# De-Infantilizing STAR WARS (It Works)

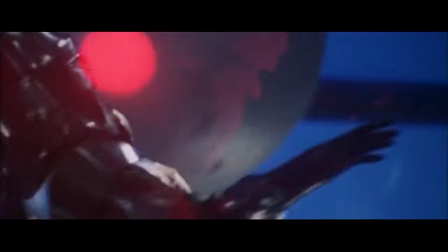And of course, everybody went out and made spaceship movies, and they were all horrible. You can't just go out and do spaceships.
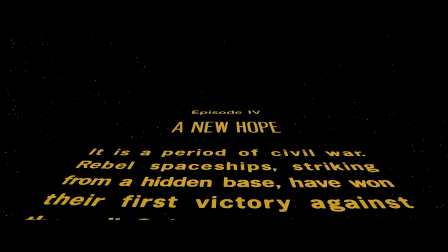Even if the narrative is very straightforward to keep it accessible for audiences of all ages,
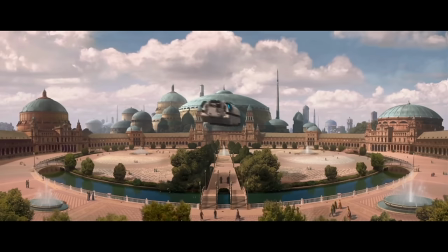there is a depth to the world and its characters that keeps us wanting more.
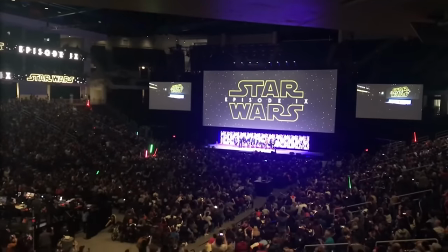And this depth is what kept adults coming back when children were mostly concerned with funny robots, cute aliens, and cool lightsaber fights. However, when watching Star Wars media in the Disney era,
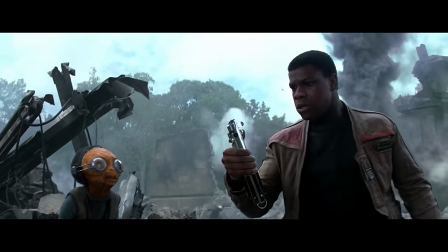it feels like these elements are what is being prioritized at the expense of a deeper narrative and characterization.
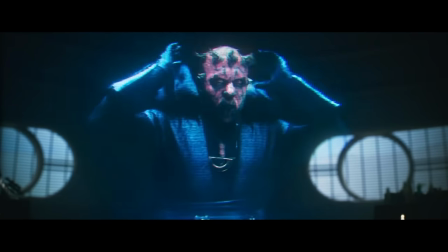What we see instead is a constant effort to build the IP by injecting cameos,
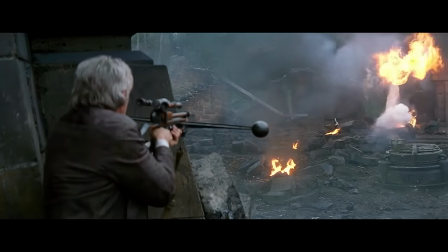easter eggs and catchphrases, almost as if to distract us with nostalgia. The truth is that, most of the time, the plot is advancing in an artificial, pre-planned way,
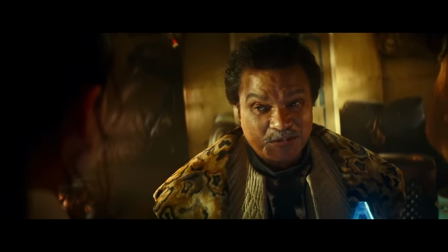and the dialogue is mostly serving the purpose of pushing the plot forward rather than being organic interactions,
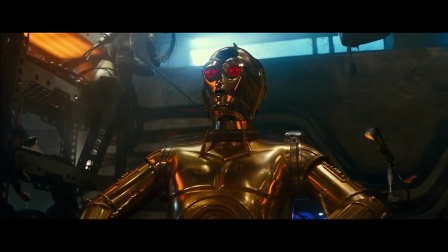which has the unintended consequence of making characters feel stiff and unnatural.
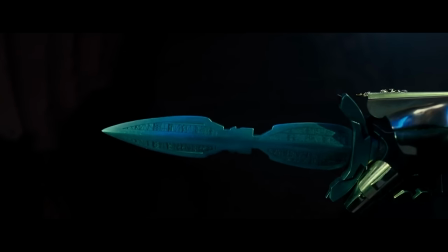Oh, the location of the Wayfinder has been inscribed upon this dagger.
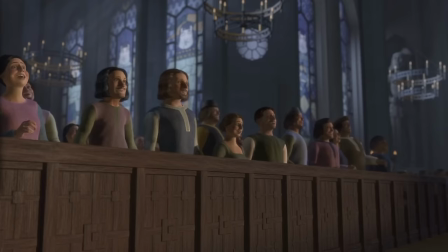At times, it feels like there is a planned, void space put into these stories for us to laugh, cry, or otherwise interject.
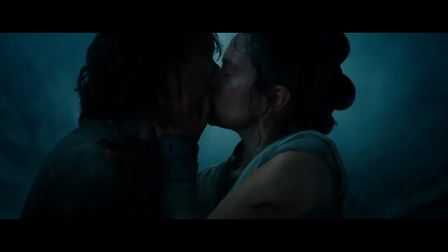This makes the story into a fairy tale.
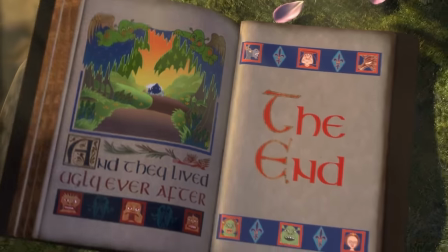And a fairy tale, while not necessarily being a bad story, is very clearly not real.
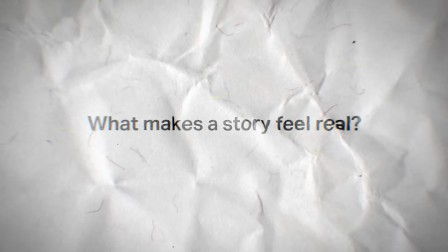So, what makes a story feel real? For me, there are two essential things that Andor does in order to capture us within its world,
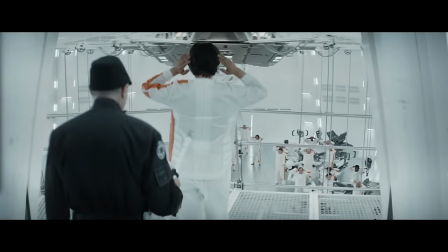to make us feel invested in the story and make the characters' experiences relatable. First is the visual storytelling.
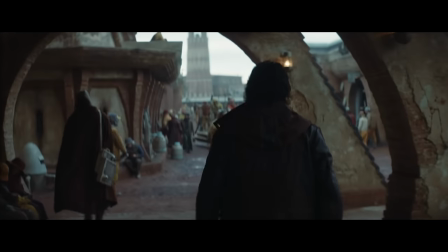The choice to do over-the-shoulder camera angles, almost always at a human height position.
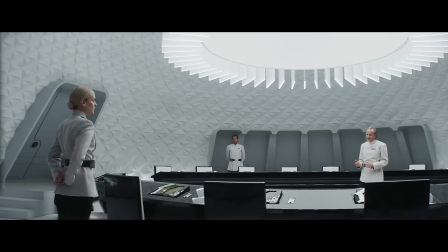The decision to shoot on location, and to have the main environments be a limited number of carefully built set pieces.
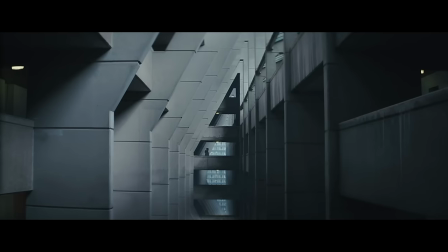The minute attention to detail and subtle world building of its set design.
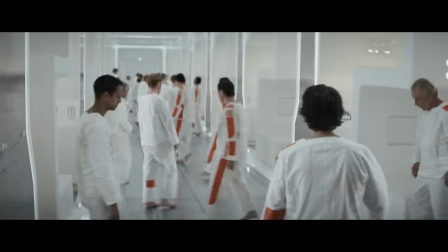All of these things come together to synergize in such a way that it is not hard
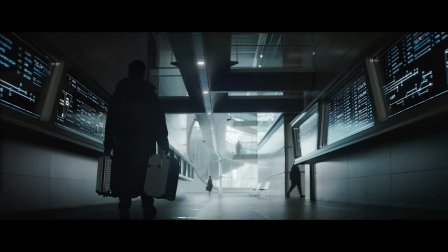to believe that every location we see is as real as the characters within it.
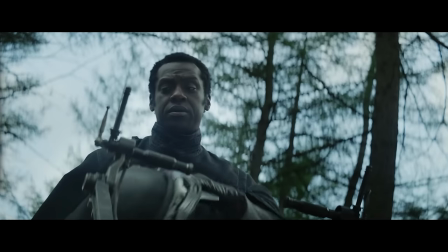It feels like the show took the lessons from Empire Strikes Back and applied them across the board.
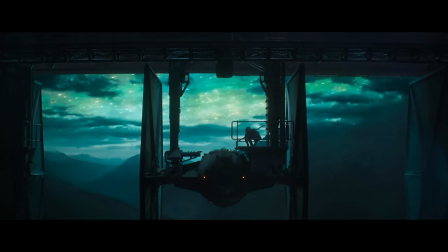Andor is not abandoning the spirit of Star Wars, but rather taking iconic elements from the franchise and reframing them in a new way.
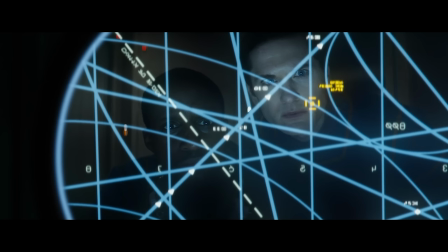Let us take a look at some scenes from Andor and compare them to other existing Star Wars media to prove this point.
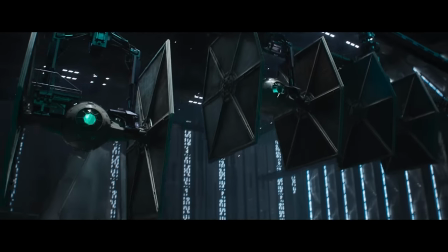There is an immediate difference in the feeling of danger conveyed by these scenes.
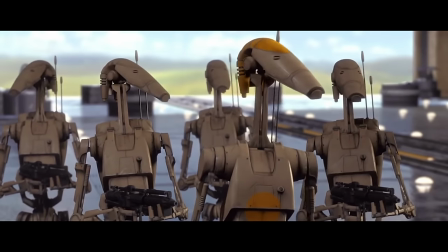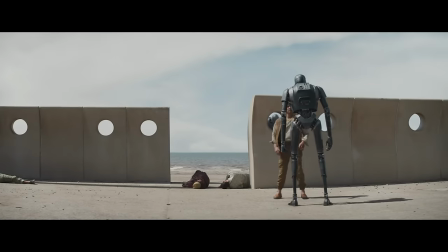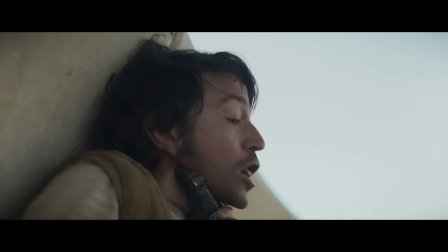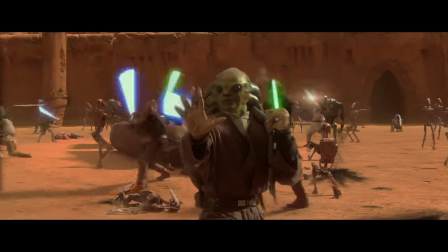The simple-mindedness of the droid can be used for comedic relief, but it can also be used to make it into a terrifying machine without empathy or common sense.
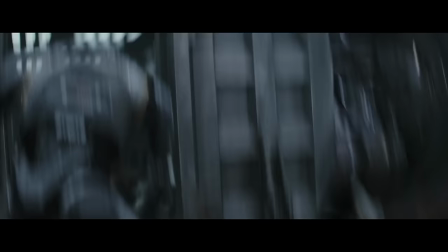Director Benjamin Caron is not only laying the groundwork for K2SO's future appearance here,
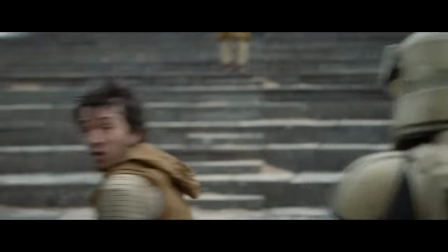he wants us to feel powerless before the indifferent violence of the Empire. The same can be said for the TIE Fighters.
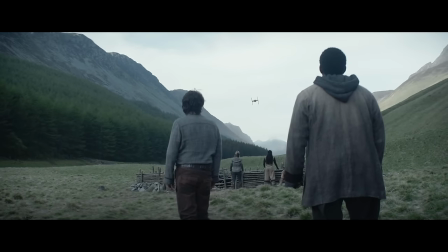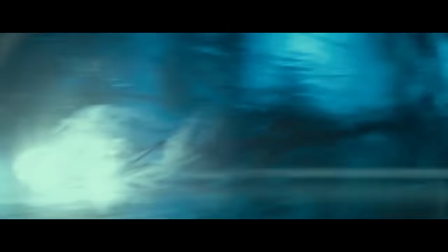When you are lucky enough to be piloting the Millennium Falcon, they die like flies.
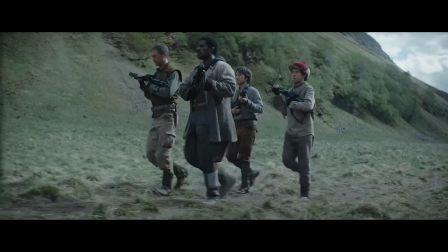But once you are on the ground with nothing to your name other than a couple of blasters and John Williams' soundtrack is not playing in the background,
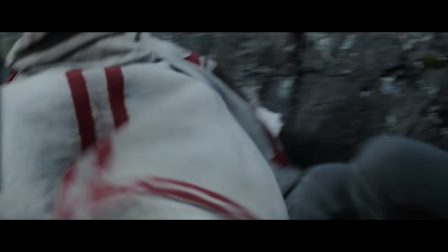TIE Fighters become far more threatening. Especially when Susanna White directs the shot to be almost like that of a horror movie.
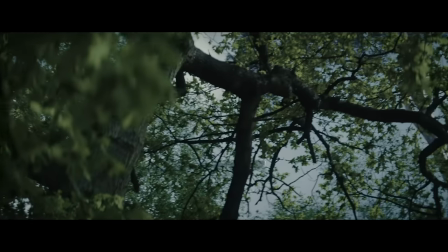These are only two examples, but the same logic applies for the choices in direction, editing and cinematography across the entire show. The second key element that makes Andor so special is the dialogue.